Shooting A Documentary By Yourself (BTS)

Yo, what's up? It's your boy One Shot Nas, and we're back with another video.
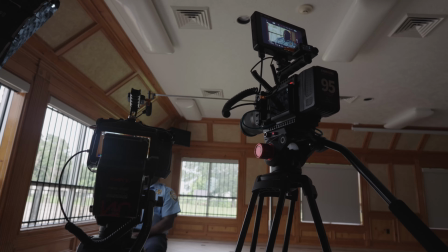[0:02]
Today we are about to go do a documentary shoot that I am shooting and running for the Acres Home Chamber of Commerce in Houston, Texas.
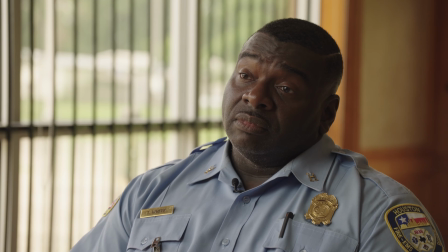[0:10]
We are doing a pickup day where we're doing a 2-camera setup with the A cam and the B cam,
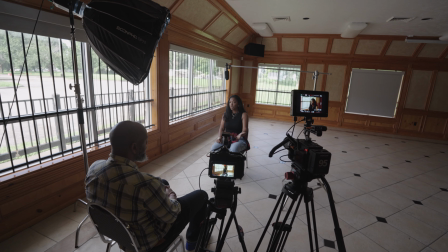[0:15]
and we are going to make a cinematic interview setup in the Chamber of Commerce building,
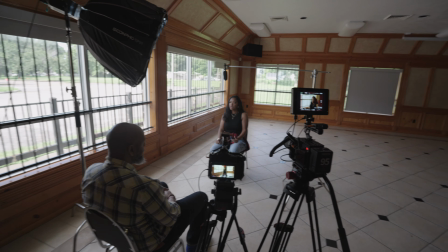[0:20]
and it's going to be really fun. So you guys stay tuned. Like, comment, subscribe to your boy One Shot Nas. We're about to go and head out and get dressed and get out of this garage, but we're getting some stuff, we're getting some gear so we can put it in the car, and we go ahead and head that way so we can have a good time and shoot this fire video. So stay tuned. Peace. All right, so I'm running behind and I gotta hurry up and get down there. I'm gonna be there 15 minutes early. Okay, we have officially made it. I have to get out and start working now. We officially made it. Time to get all this gear out and put it inside. All right, peace. So we inside. Now we have to be quick and hurry up and get started. So I'll see you guys in a second. We got a fresh room to use.
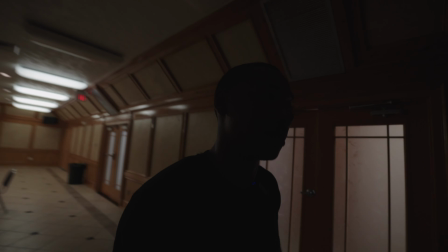[1:11]
We're gonna turn this into something very, very, very cinematic.
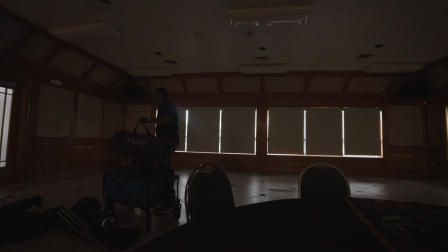[1:15]
So I'll talk to y'all in a second. So the first thing that I'm gonna talk about is kind of placing your lights. That's the first thing I'm going, but what I wanna do is set up my audio first, because to me, audio is the most emergency thing that you're gonna have set up.
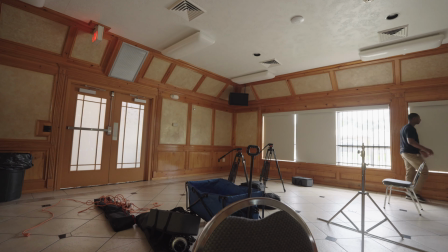[1:28]
And right now I'm moving kind of quick because I came a little earlier than I was supposed to, but still a little later than I would like.
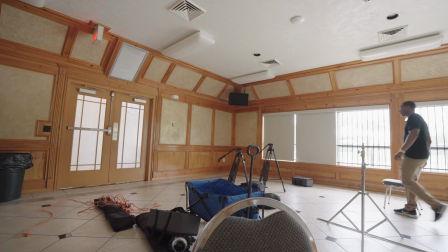[1:36]
So that's a big thing.
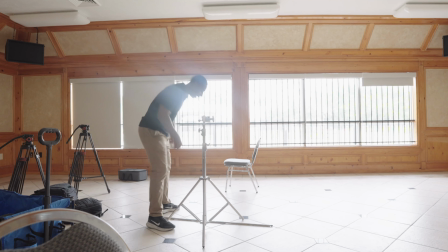[1:37]
So what I'm doing is kind of going to a room and seeing what we have, because I did bring 2 lights, but I noticed that this room was covered all the way with blinds.
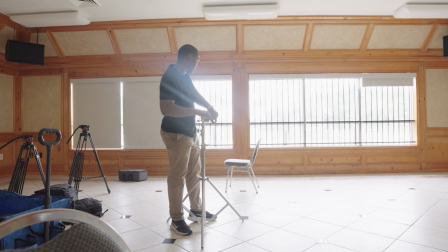[1:45]
So what I wanted to do was open those blinds up and let a lot of light in so we can use the light to
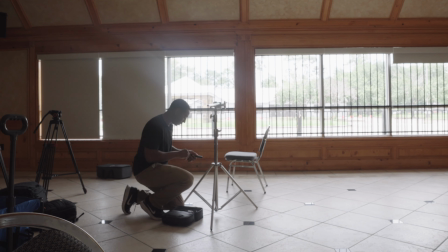[1:52]
actually shape the face and to actually be the key light and not have to use so much artificial light,
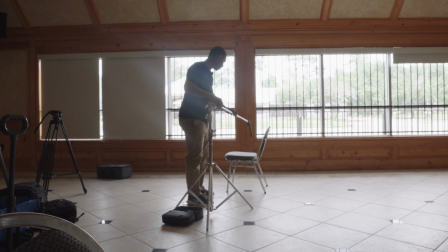[1:58]
because when you have natural light it makes everything look good. But as of right now, what I'm doing is setting up the Comica VM40.
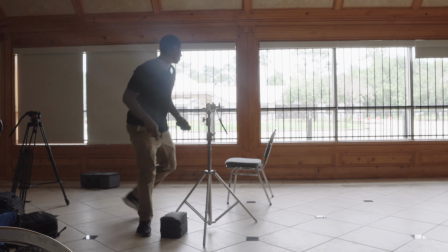[2:04]
It comes in this fire travel bag that I am carrying around,
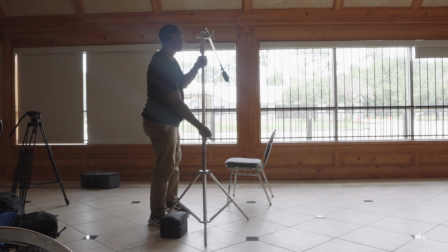[2:08]
and I'm kind of setting it up on the C-stand so we can kind of get things ready to roll with the boom mic setup,
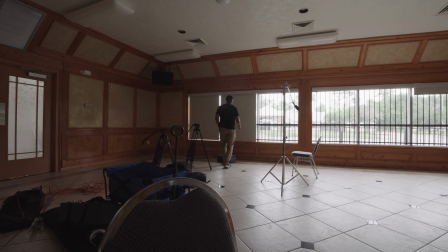[2:13]
and we'll do lavaliers later when people kind of come through. But again, we're opening up these blinds and we're making sure that we have enough lights.
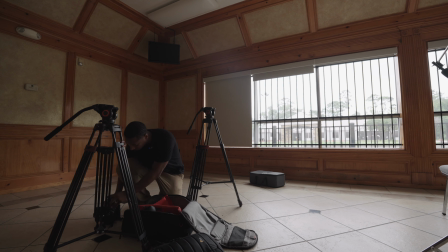[2:20]
So we got microphone set up, we have a key light, which is the room, and now it's time to set up cameras.
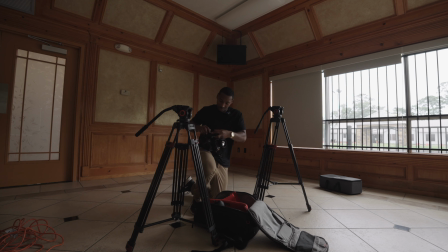[2:26]
First camera we're going to set up is the Blackmagic 6K Pro, because that is a cam for me. That A cam is going to have the 24mm Sigma 1.4. that is a 35mm. We're going to put that on the front cam because we want to have a wide camera angle.
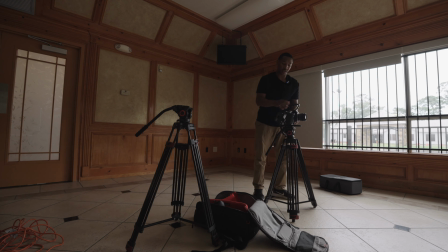[2:41]
And what I want to show you guys is just keep moving your cameras around and making sure you're getting the shot that you really want the most.
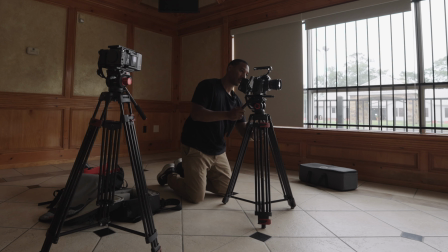[2:48]
We're going to place the B camera on the B camera tripod and continuously to mess with this A camera,
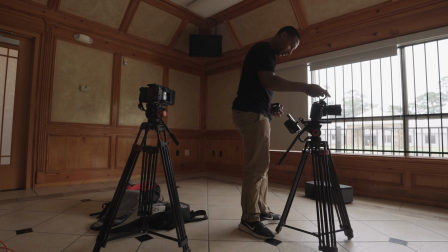[2:53]
because to me the A camera is the one you need to have all the way done all the way. So you're going to see me moving around, make sure it's looking really well.
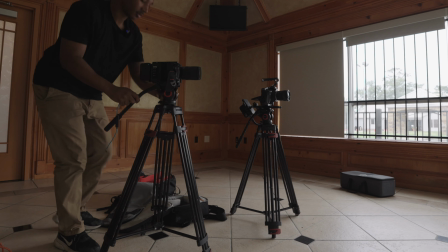[3:01]
So as I get my shot, I'm going to move on to the B camera, and that is the B cam. That is the Sony FX30, and the Sony FX30 is a monster camera.
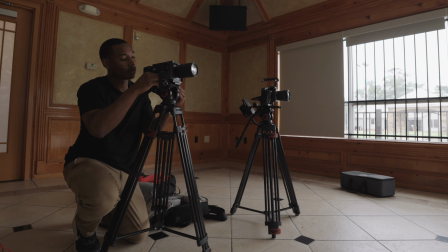[3:10]
This camera is built and it looks like the FX6 with this Cineback rig it has on.
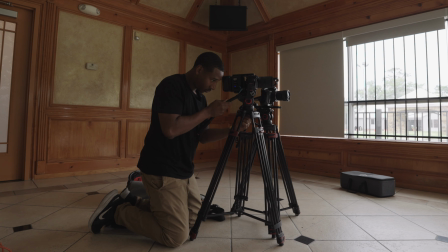[3:14]
We're going to place it in the place it needs to be placed, because we're going to make sure this interview goes smooth.
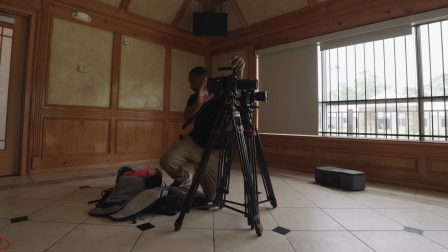[3:19]
We're going to build these cameras out, and we're going to build out the B camera all the way. And I'm going to put a monitor on this camera, 1, because I only got 1 monitor, and 2, the Blackmagic 6K Pro already has a 5-inch monitor, and I'm going to add a 7-inch monitor on the Sony FX30.
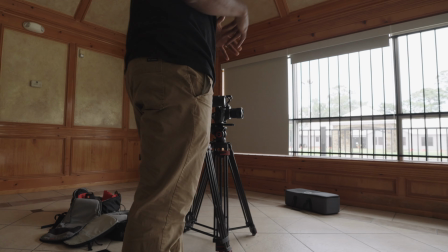[3:34]
So the Sony FX30 can be seen by me from afar, because the Cineback actually puts the screen on the side of the camera, which helps.
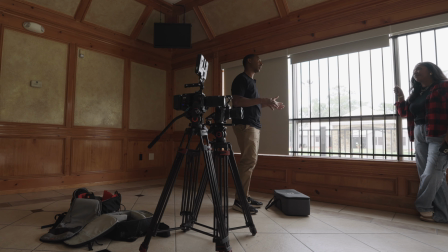[3:42]
The client comes in, double checks, and makes sure everything looks as sparkling as it should. So we got that set up. I talked to her for a second.
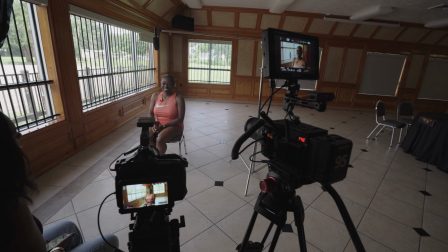[3:50]
Now we have to set up our C-stand, because we're gonna have to set up 1 light, and we're not going to use 2 lights,
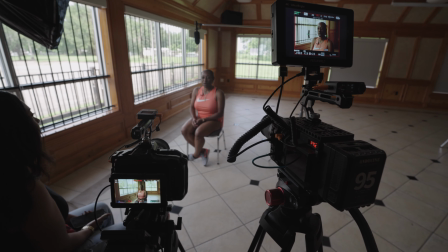[3:57]
because this 1 light setup is going to be motivated key lighting with the room light,
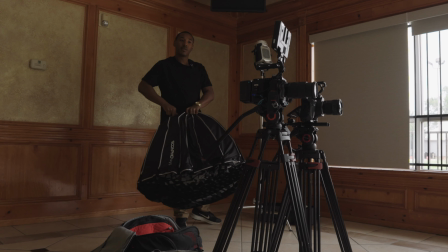[4:02]
which is the lighting coming in through the windows, because the lighting coming through the windows is so amazing.